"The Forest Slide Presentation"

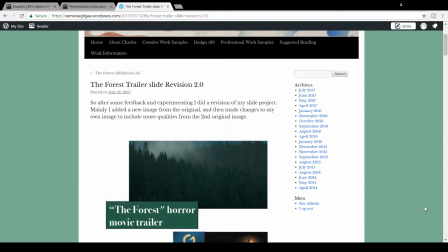Hello and welcome everyone, I'm C.S.Gilmore, and this is a project I did for a design class I was taking. The idea of the project was to take an ad and then add our own piece to it to go along with it.
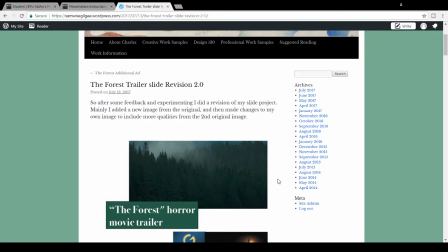In my case, I took the trailer for the movie The Forest.
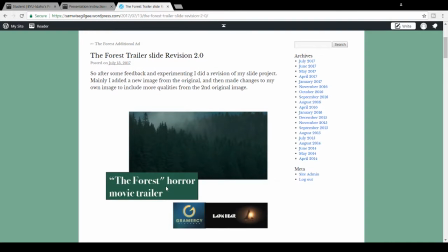So this is a horror movie, just called The Forest.
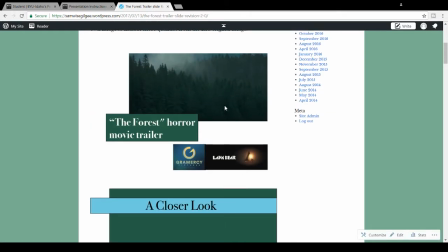And as you can see here, this is the image I took from the trailer to base most of my stuff on. And I've included the logos here. Those are the companies that worked on it.
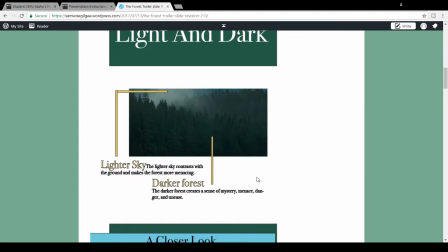Though, if we go down here, we get a bit more into what went into this image and the design for this trailer. As you can see, they used light and dark quite effectively.
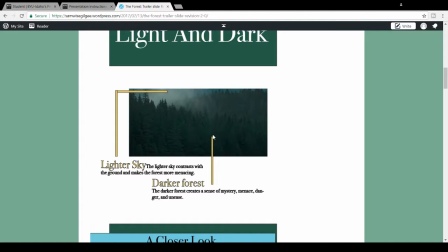We have the dark forest and the lighter sky, which helps suggest that the danger is down here in the forest. Here is where the movie's gonna really take place. This is where the danger is, where the character's gonna have to go and face off against something.
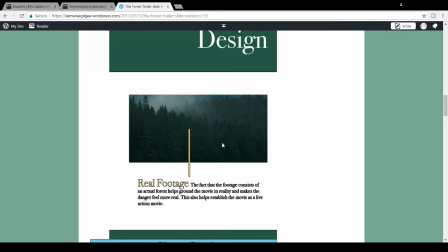The design also is really telling and setting up for the atmosphere. They use real footage. It's not CGI'd, and it's not like hand drawn or something.
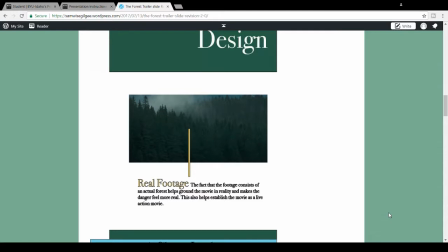This is actual footage, and that creates a sense of realism. It places the movie in reality, and that makes the danger more real, that makes the characters more real, just the whole setting.
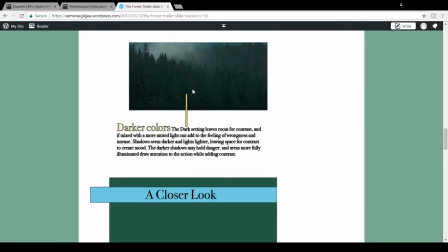And we kind of hit on this with the lighting, but we have the dark colors as well.
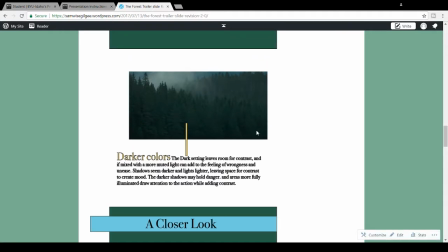They're very earthy, they're very natural, and yeah, they're darker, which with the setting suggests that, claustrophobic stuff could sneak up on you. You may not see it coming because it's not easy to see.
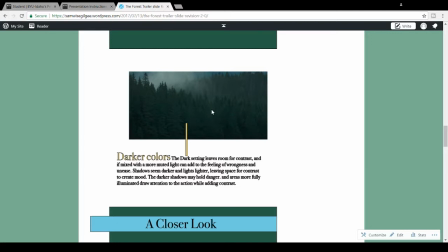It also leaves room for contrast in the movie for them to use to create a more atmospheric setting. Like, if they want to highlight something, they just need to put it in a lighter color and it'll stick out and draw your attention to it.
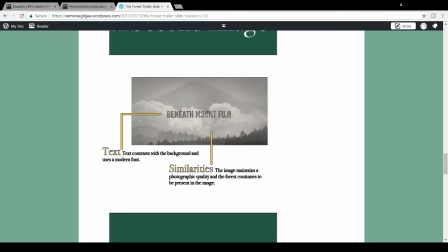Now, I took a second image from the trailer as well. This is another thing they worked into the trailer at various points was text. It was always on these lighter backgrounds with more cloud cover and mist. A very gray, black and white setting.
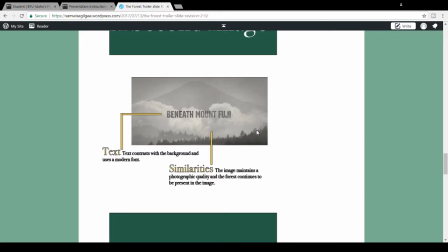And so I didn't want to base the whole ad on that because it wouldn't have had much there. Lots of just a bit of text and lots of gray. And this does serve a purpose though.
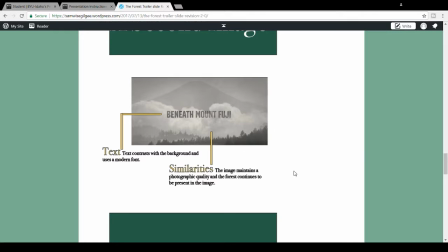The muted coloration suggests more of a horror feel. Something's not right. It's too wrong. Something's out of sync with how it would be in reality.
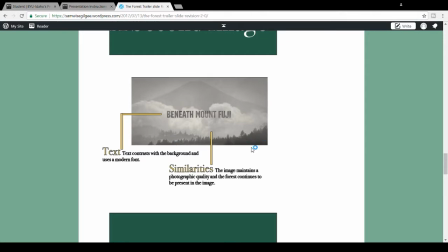And once again, the forest is the darkest part of the image, and the text helps set a setting, as well as to add to the trailer in general. Later in other parts of the trailer, it mentions to stay on the path, and whatever you do, stay on the path.
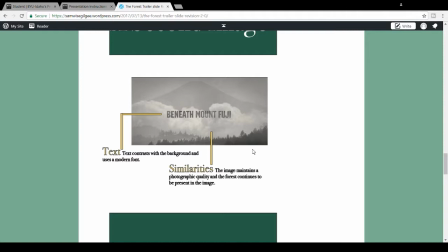And that plays into the movie itself. It makes you think, what's so important about staying on the path?
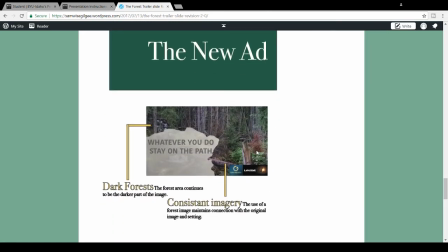Now, here's the piece I did to add to it. I kind of took elements from both imageries and mashed them together.
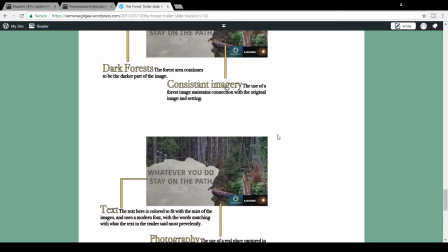We have the forest setting, and it's also very photographic.
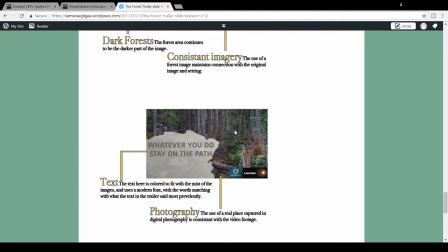Well, it is a photograph. So it fits with the video footage they had.